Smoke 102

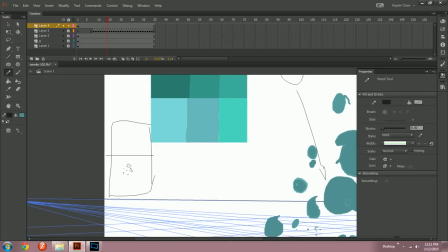And so the sunlight is doing this angle.
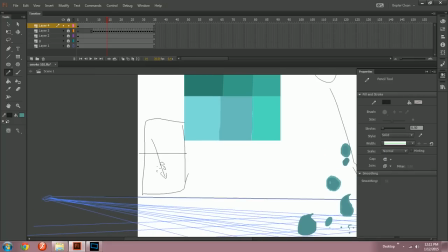But it's also high up. All right?
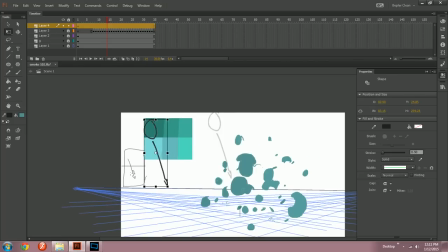There. Give yourself a little bit of reference for your sunshine so you're never confused about where to draw your shadows.
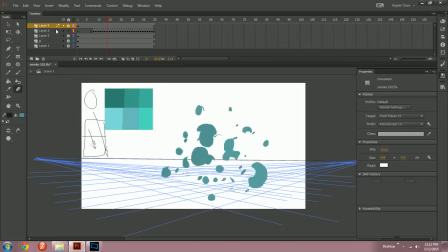Let us begin by duplicating this, you know, again.
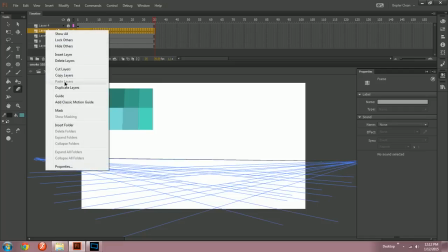Let's copy these, make it a guide. In fact, let's just duplicate the layer.
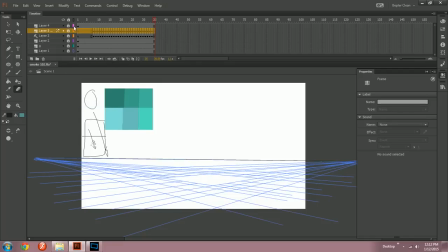And then we'll make this one a guide. There. So we have a safety to fall back on. We hide our guide so we don't have to see it. And then we can work in peace on our explosion.
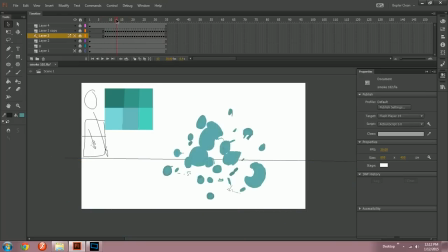Let's just see how the colors look. Pretty good. Not bad to me.
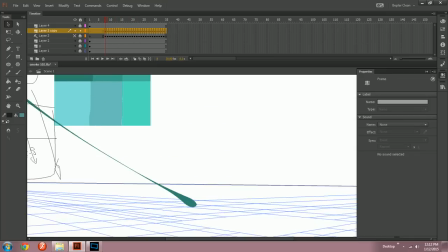Findy Dan. So now we can draw some lines.
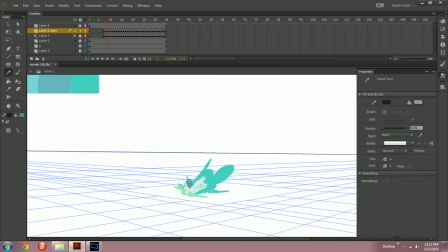I'm gonna do my shadows with lines just to make it easier. The first frame doesn't have shadows because it's so bright.
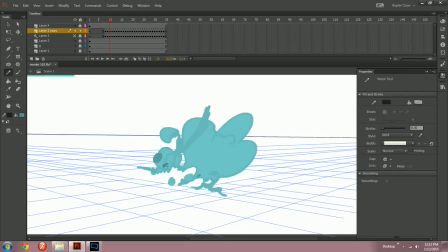The second one, you start to get some shadows. Okay, why am I putting them where I'm putting them? Actually, I'm gonna make a whole new layer for shadows and just make a bunch of blanks.
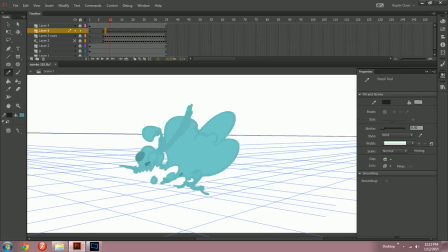Here we go. And then I'll paste the lines onto it after the fact. So I can use my onion skin on my... Because if I just did my lines on the same layer as my fills, I would not be able to use onion skin to see where I'm putting my shadows previously.
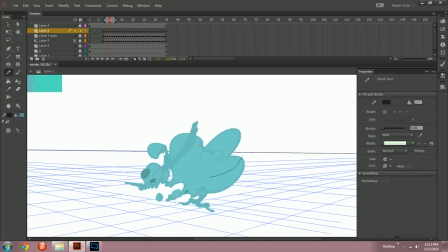So, here we go. This is a big bulge, right? But I'm going to say that there's another big bulge right here. Because it becomes this one. So I'll just leave that like this.
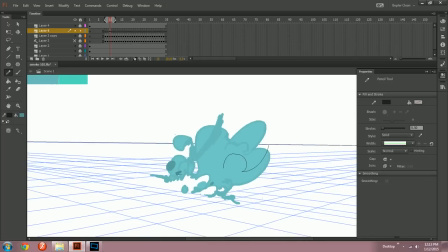Done. Okay. That's good looking. Eh. That's good looking. And then this one. Kind of like that. Why am I putting the shadows where I'm putting them? Well, you know, I just described it.
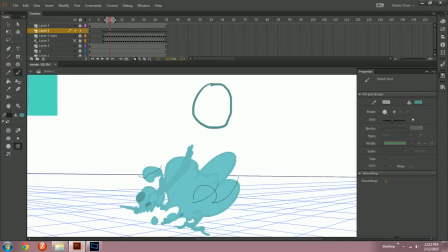If you had a sphere here that was in the light, its shadow would be
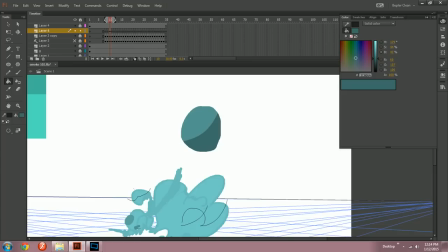like that, right? You know, shading a sphere. I'm not doing like gradient shading because that would take forever on an explosion.
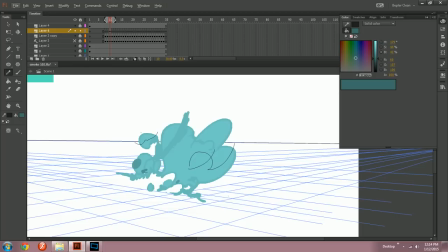I'm doing basic shading, like emulation of cell shading.
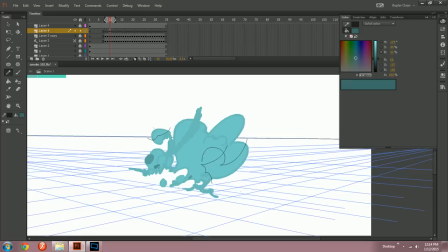And then here's a little bulge here, so I'll leave that lit, and then because this is the part that's gonna get dark.
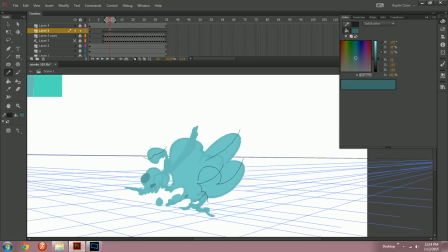So now this big one, this has a bit, but this bulge here is a little bit higher up, so it's gonna cast a shadow onto it like that, or like that.
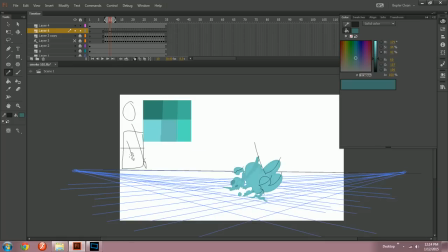Gah. See, keep your reference close by, otherwise you start to lose track. Consistent shadows make good shadows.
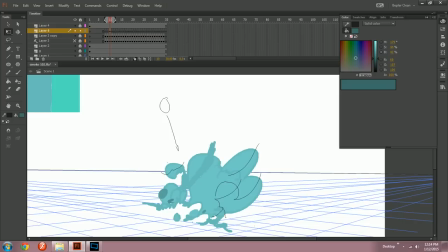So keep that right there while you draw your shadow lines. So it's gonna do like this. So I wouldn't draw the light going all the way to here, because it's getting occluded.
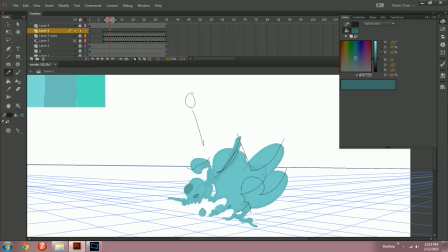And then this thing is actually behind this big thing, so I'll just ignore it when I draw my shadow like this. And I'm going to say there's a little bulge in here,
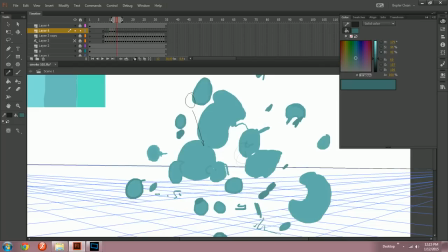because I remember I animated that one, and then it turns into this thing. So we'll put a little guy right there.
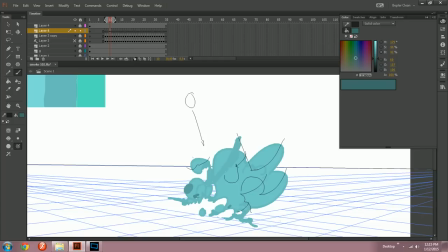Ideally, you might draw these shadow lines at the same time that you have your original sketches,
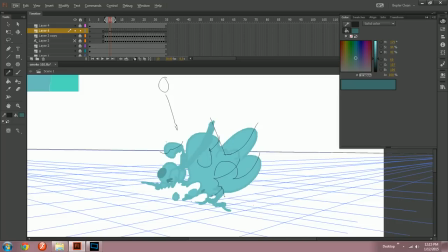but because I don't have a very complex body in my explosion, it turns into dots almost immediately. It's not that big of a deal. When you have one of those explosions that's not so
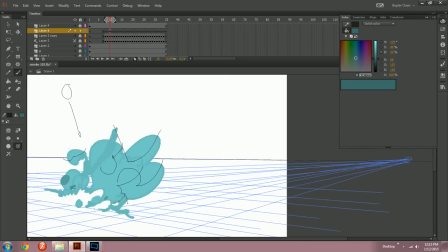loose, that like stays a big cloud of smoke for 5 or 6 frames, you don't want to do it this way.
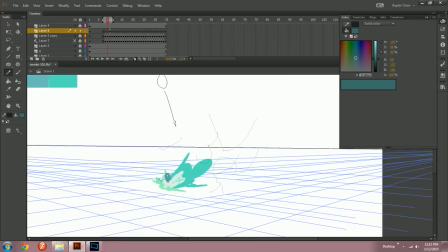I'm going to make another.